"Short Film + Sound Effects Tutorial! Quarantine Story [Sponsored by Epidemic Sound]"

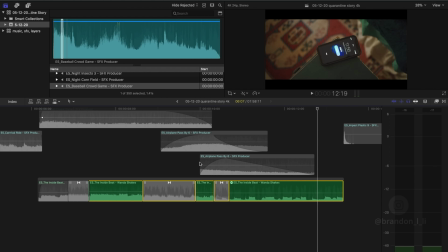So that sound is just a telephone effect and a low cut. So I removed low frequencies.
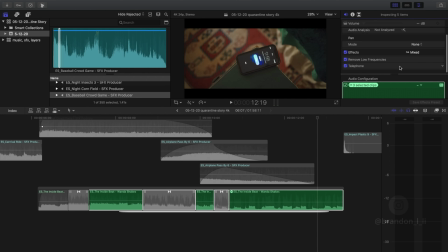That's one effect. And then I added telephone. Remove low frequencies and telephone.
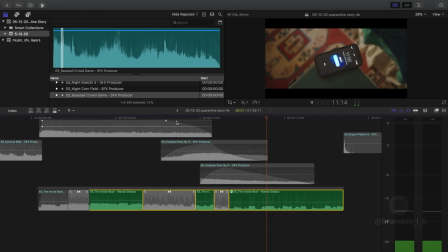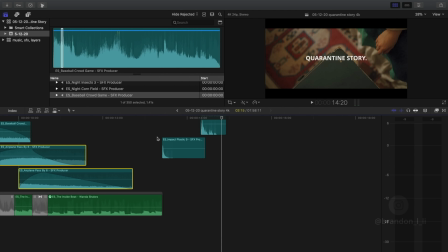And yes, those sounds of her hand hitting the phone and the phone hitting the ground, those were sound effects too.
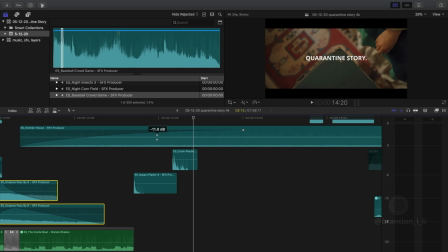I used impact plastic and crash plastic sound effects.
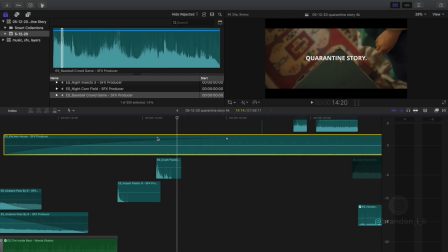And in the background, I had ES Kitchen House, which is just an ambient room tone bed. If you want to find the sounds of a room, search for room tone. That's the background noise that you barely hear as an audience that just creates a bit of realism in the scene because it's never perfectly silent in reality. There's always some sort of room tone, like this. That's room tone.
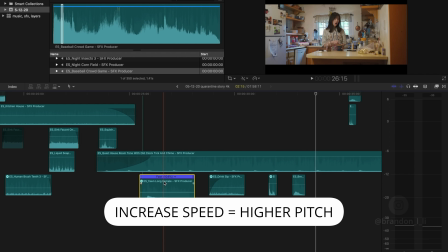We've got her yawn. I did a little bit of time shift on this, just like I showed you before,
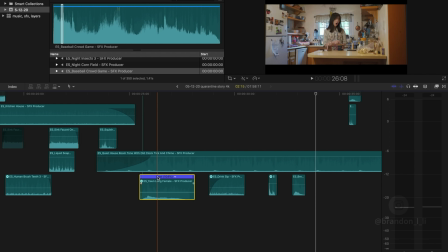where I sped it up a little bit to make it a little bit higher because the original sound,
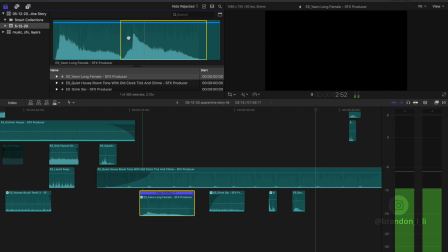her voice was a little too low. So I raised it and it sounds like this. Just a tiny bit. Something I do a lot with sound effects is reducing the overall presence of the sound effect. In other words, reducing the clarity and the noticeability of it. The way I do that is by using EQ.
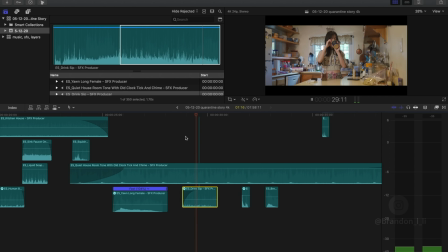This was the original sound, and that's my modified version.
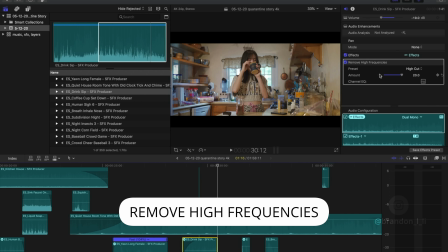So I went in and I applied a very intense high cut filter to give it a much duller quality. The point of sound effects usually is not to call attention to themselves, but to support the visuals and draw the audience into the story. So if at any point your sound effects become distracting, you want to turn the volume down. It's better for the audience to not hear it than to hear it too loudly. So when those sound effects started, I wanted a sudden burst of sound that's instantly recognizable as city traffic.
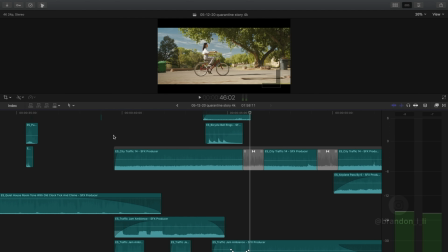Then we go to the next scene and the music starts and I continue the city traffic ambience.
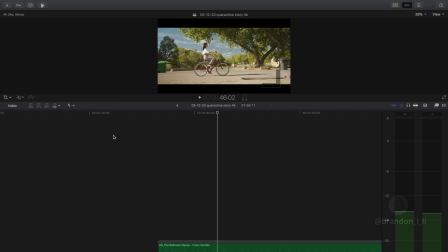The music you're hearing is called Ballroom Dance by Franz. I wanted a jazzy, laid back sort of feel.
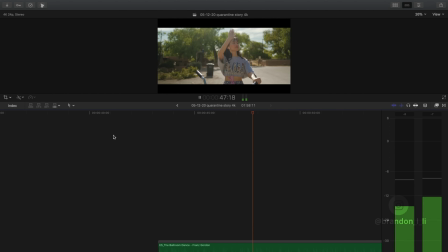Bonjour. Arrivederci.
So I searched for hello in the sound effects library and I ended up getting a bunch of different clips of people saying hello in different languages.
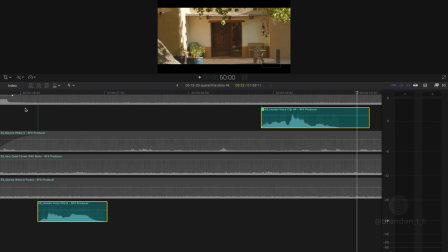So that's what you're hearing here.
Bonjour. Arrivederci.
So as for the ambience of this scene, first, I wanted us to hear wind.
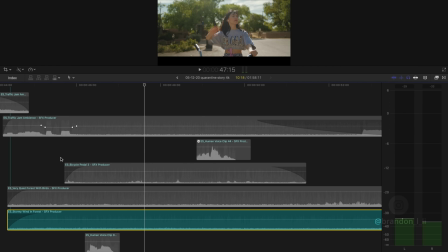That's stormy wind in forest. Then I wanted us to hear birds on top of that. That's very quiet forest with birds. Then I wanted us to hear her bicycle on top of that.
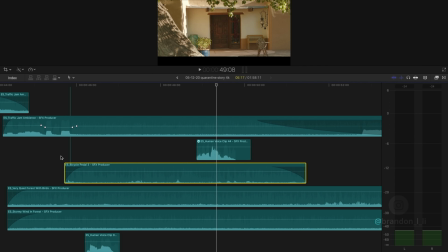And finally, I wanted the traffic to continue on top of all of that.
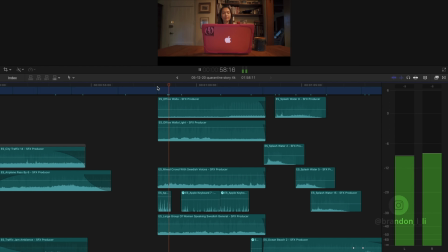So the office scene uses a bunch of layers of WALLA. If you're not familiar with what WALLA is the sound of people talking. It's called that because in Hollywood, they would just record people saying WALLA, WALLA, WALLA, WALLA, WALLA over again so that there weren't any recognizable words in the background sounds. One funny thing I noticed in the Epidemic library is that they have a lot of voices in Swedish. And you may wonder, why would they use Swedish so much? Well, the reason is because Swedish sounds a lot like English, but you can't understand what they're saying if you're an English speaker. So if they have a crowd speaking Swedish, then it effectively works as WALLA without requiring people to just say the word WALLA, WALLA, WALLA.
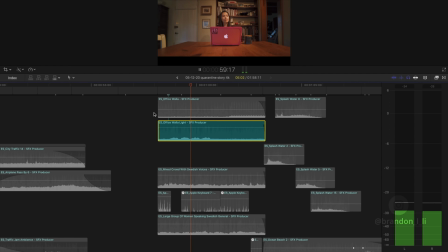Swedish WALLA. Office WALLA with telephones.
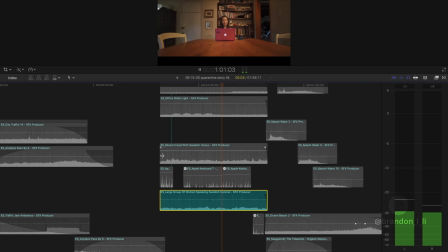A different kind of telephone. More Swedish WALLA just to add density.
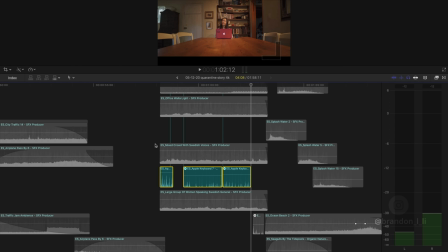And the hero sound here of keyboards.
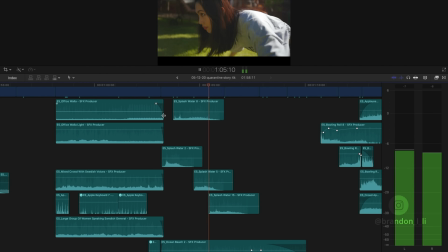And then I struggled a bit to find a sound that identified surfing really distinctly because you can use a bunch of ocean, wave sounds, but it doesn't quite have that surfing feel if it's just waves. And then I found a dude saying woohoo, or whatever this is.
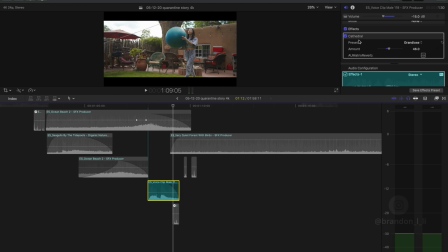And I added some reverb to it, cathedral preset reverb at about 50% to push him further back in the mix. Generally, the more reverb you add to a sound, the further back it seems to be in the sound mix.
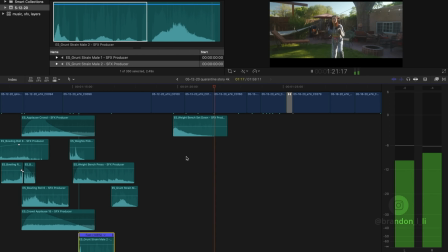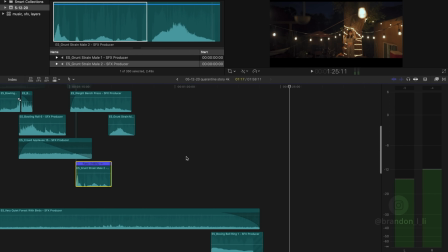Boxing scene, I opened with the sound of the bell dinging. That's what tells you this is boxing.
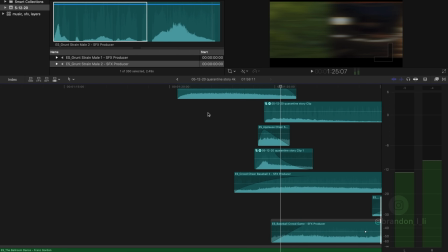Then I just used various punch sound effects, and I added a transitional sound effect here.
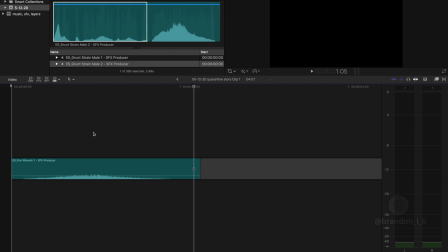So what you're hearing there is ES fire whoosh.
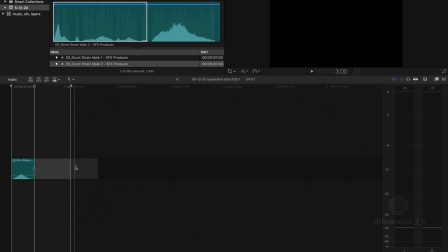And I added some dead space to the end of the sound, and then I made a sub clip out of it, or a compound clip in Final Cut.
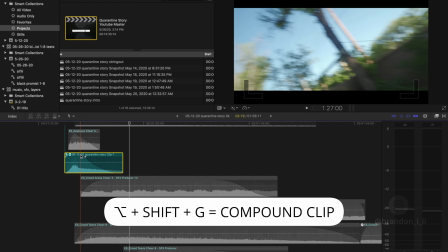That's what you're seeing here. That's Alt-Shift-G to do it, just in case you don't know how to do that, Alt-Shift-G.
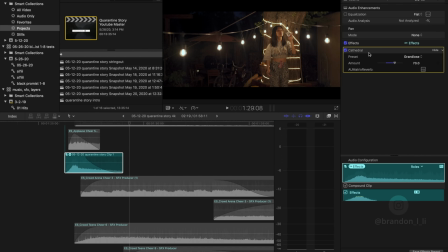And then on that sub clip, I added reverb.
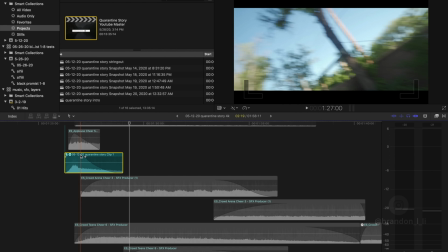That dead space I added in the sub clip allows me to extend the clip longer than it originally was, so I can let that reverb ring out a bit longer.
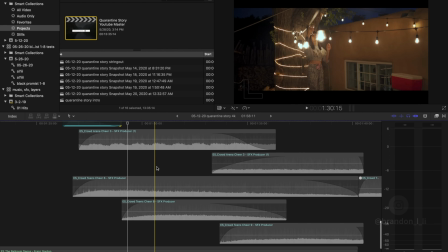Okay, so now we are into this scene where she dances.
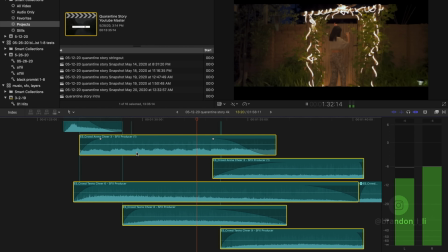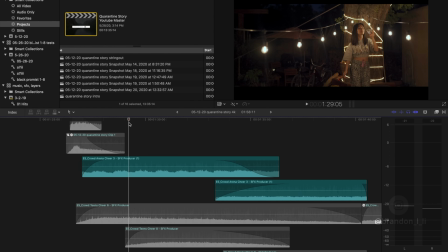So I did those cheer sound effects in two different layers. We have a more ambient background bed.
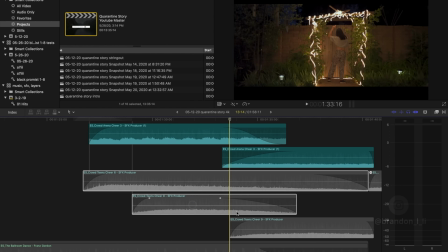And then we have a foreground cluster of teen cheers.
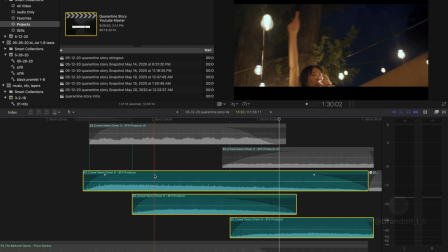So the way that I made these cheers foreground and the other cheers background was just through reverb.
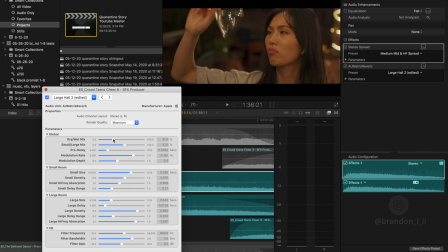So on the foreground element, I had it at only 31% reverb. And then for the background bed, it was 65%.
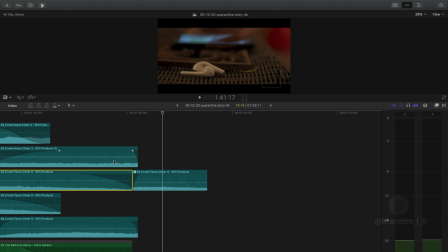And then when she takes off her earbuds there,
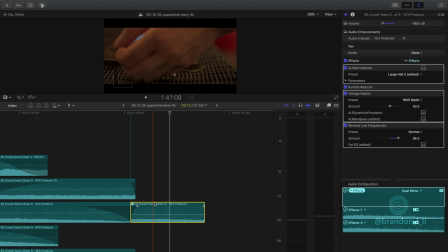I just applied some effects to make the cheering sound more tinny. So we've got a bunch of stuff on top of each other. Reverb, large hall 2, rumble reducer, vintage radios, and remove low frequencies. Those were all just kind of tweaked according to my tastes. I just messed around with them for a while.
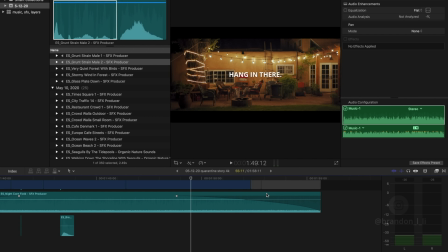And then we just end with some ambience of a night cornfield. Okay, so I hope you enjoyed the short film. Hope you enjoyed the walkthrough of all those sound effects. If you want an even more in-depth version, I'm going to post it in my online film school, Unscripted Studio.
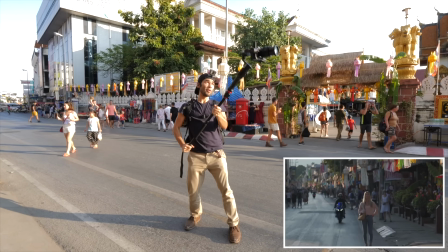That's a film school where I teach you how to make your own films from beginning to end with only the gear that fits in a backpack.
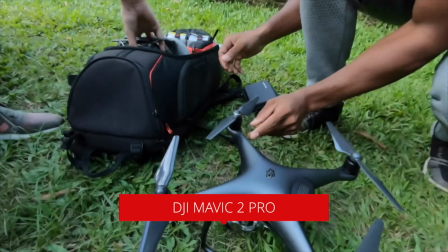It's based on my experiences as a travel filmmaker. So check the description of this video for the link to Unscripted Studio to learn more. So I hope this brightened your day just a little bit if you're stuck at home like I am. Hang in there, we're all in this together. I'll see you next time.